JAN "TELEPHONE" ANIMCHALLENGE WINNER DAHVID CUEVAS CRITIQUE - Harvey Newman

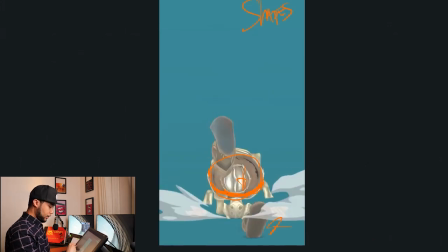I think
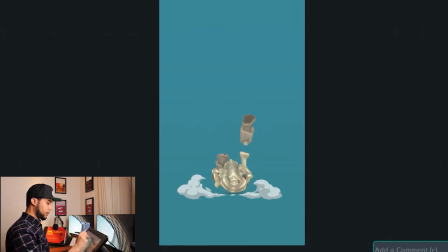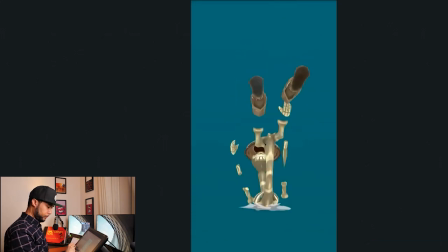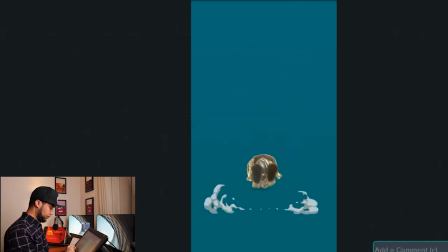I really like how much hang time you actually give him. It feels good whenever he actually goes whoosh, and then stays up for a little bit. It doesn't feel too much and not too little, just enough, which is nice. I like that.
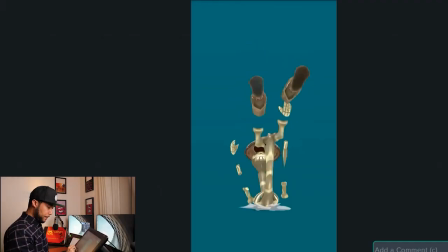Yeah, this action in the head where you stretch the neck a lot, that's what I'm talking about, around this frame there and there.
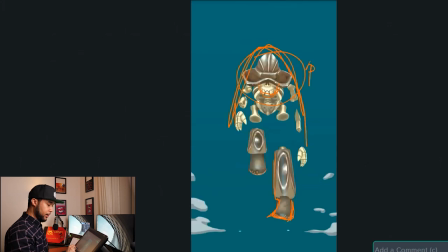You might want to add a little bit of that onto it.
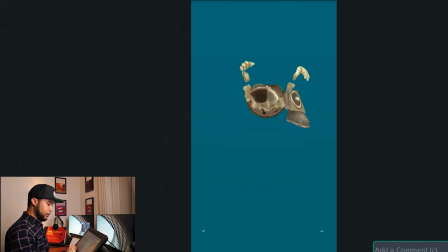Not too much, not as much as here, but I think maybe you actually want to add a little bit of that. And then
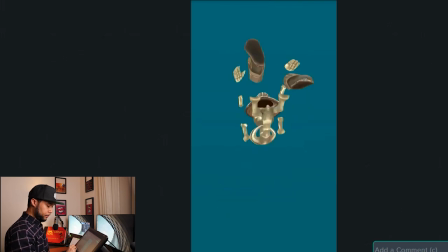so on this frame here, I can tell that you're actually putting the head,
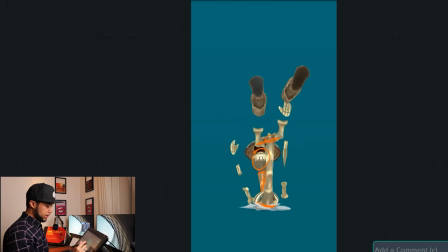the body, and the hips slightly offset, so you can see a little bit of the head, which is nice. I wonder if you can get away with it more. I don't know if the rig allows you to, but it would be nice for you to have something. So again, let me just put like a little bit of trace on it.
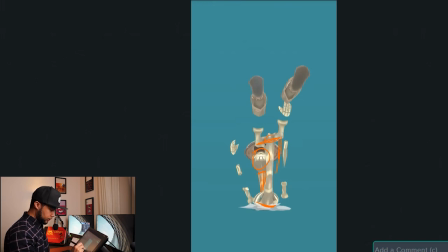Something where it looks more like that.
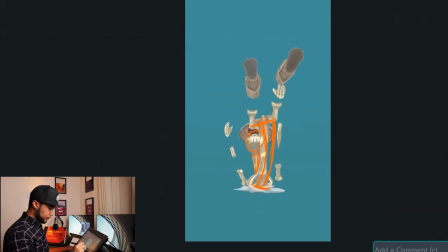So it feels more like a curve. I think that would be nice to have that, so you can get away from, like, show the face or show the head without having to feel so linear, feel much more organic as a shape. That will probably give you a little bit better of a motion. I'm not too sure how stretchy is the rig, but that might be nice.
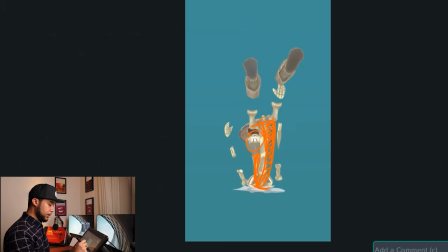You might be able to offset the hips a little bit more as well. So basically, like, you have one of the hips there and the other hip there, so it's a bit more offset there. So it gives you more of a side view. Yeah,
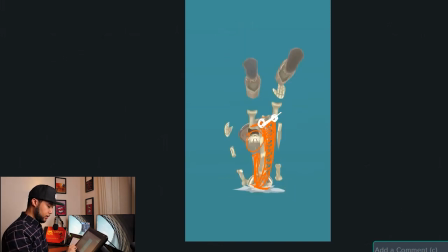that might be nice. I mean, it's so quick that you don't really have to do that, but like, might be worth giving it a try. This hand here, I think you should most definitely get this hand to be more here.
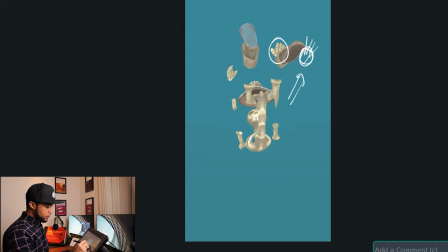So you have more of this silhouette as he goes down. You can start by start offsetting the arm there,
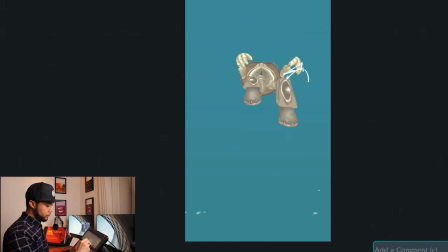and then continue offsetting the arm throughout your animation, so you can get something a little bit better. So this arm is there,
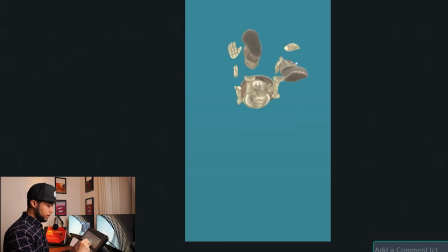and then over there, like, maybe you can see this arm doing something like this with the hands, and by this point you have
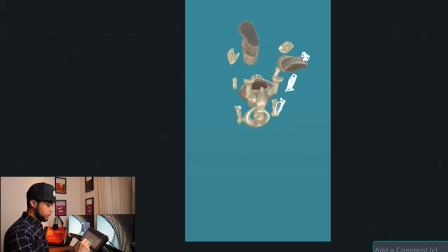maybe the hand around there, and then eventually you get that. So yeah, I think yeah, that will actually read better overall.
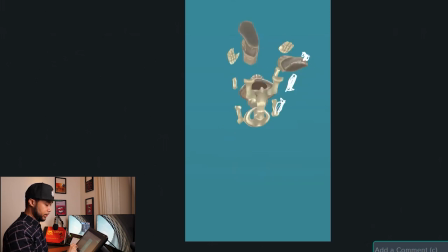I think the other hand is fine, the other arm is fine, but yeah, that hand will actually give you a better silhouette overall when he falls. And then keep this hand here for sure, just to make sure that you get that maximum effect in terms of clean shapes. I like the smoke effect that you added. That's cool. That's really cool.
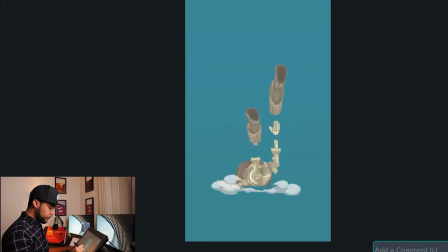So when it turns into a ball, it's really cool. But I do think that there's a little bit, like if you actually have all the limbs showing, like I'm trying to show here, right? You show all the limbs kind of falling down, and then all of a sudden he goes into, from being like open to like a ball, you're gonna get a much more bang for your buck.
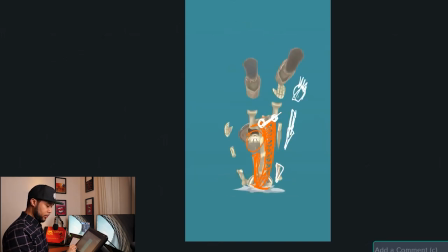It's gonna look so much better. You already have it almost, but just before you kind of lose this arm here behind the leg, it feels almost like it's just the leg, the whole thing. Obviously you add a little bit of smoke, that's cool.
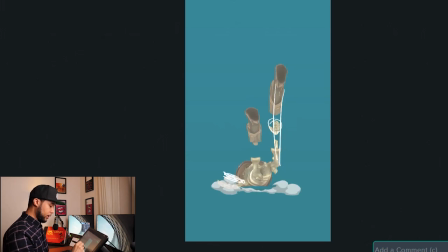Might be worth kind of like getting this arm to be a little bit up when the smoke happens, just so you can see the silhouette of what's going on,
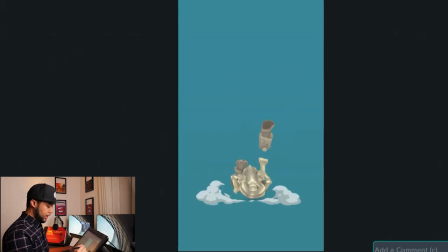like that. And then he goes into ball mode, which is cool. About the legs, same thing as before. Try to actually get the legs to have a bit more shape, so to be a bit more like this.
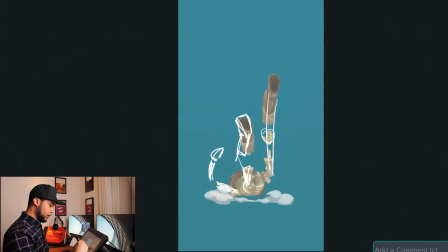So if it was a proper leg, it will be like that, basically. That will actually give you a bit better silhouette. This hand here, once again, needs to be offside, so it would be like somewhere around there.
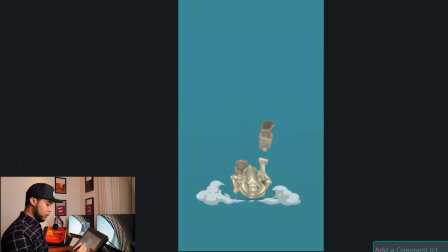So you go from full body to then going into a ball, and that's cool. That's really, really cool. Once again, in order to give you the most bang for the buck, I think you should really pay attention to the silhouette.
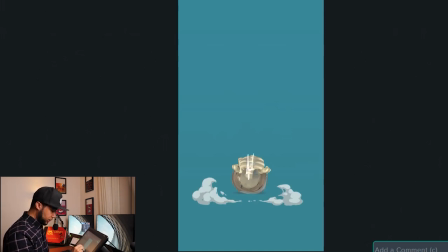So this spine should be in the middle, the neck should be in the middle, and then so should like the head, just to make sure that you get like a proper like middle like roll as he goes through.
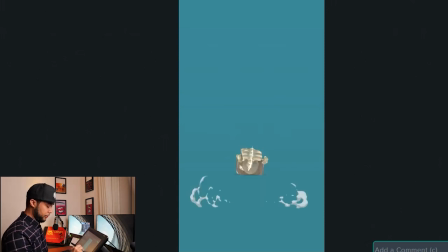All throughout it, because I can see that there's a little bit of a spine, so it kind of creates some kind of like visual blur. So this is really nice. I like how you actually kind of just made him like almost like bang. Looks really, really cool. I like it a lot. However, I think there's a chance here for you to add overlap to the hat.
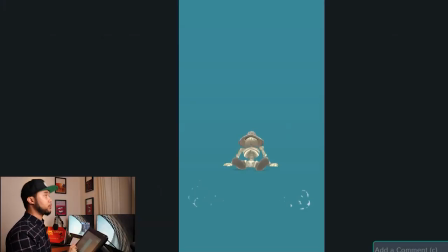So it would be nice that when he actually finishes roll and goes up like this, maybe the hat is like this, and then when it goes down, the hat just goes down. As you saw here, I did it. The hat goes down with him, and then that's when the hat goes like this, right? And then at that point he goes, what? So I think there's a chance there for you to add overlap to the hat to kind of like add to the shot, which is cool.
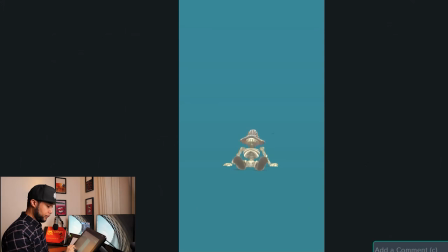The rest looks cool. I like it a lot. You don't have a lot of time, but I think you have enough time. Don't know why Sync Sketch keeps
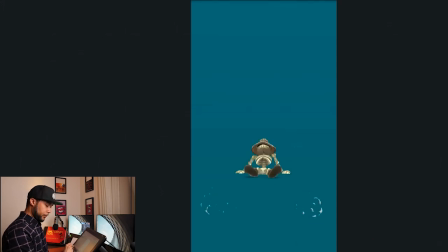doing some weird stuff. Okay. Yeah. I think you have enough time to sell that small overlap. Yeah, you do. You have enough time. So then this stuff is cool.
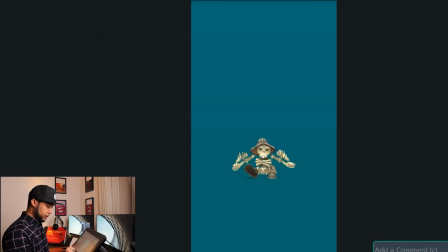I like it, love it, really nice. Not gonna say anything about that. That's cool. Ship it.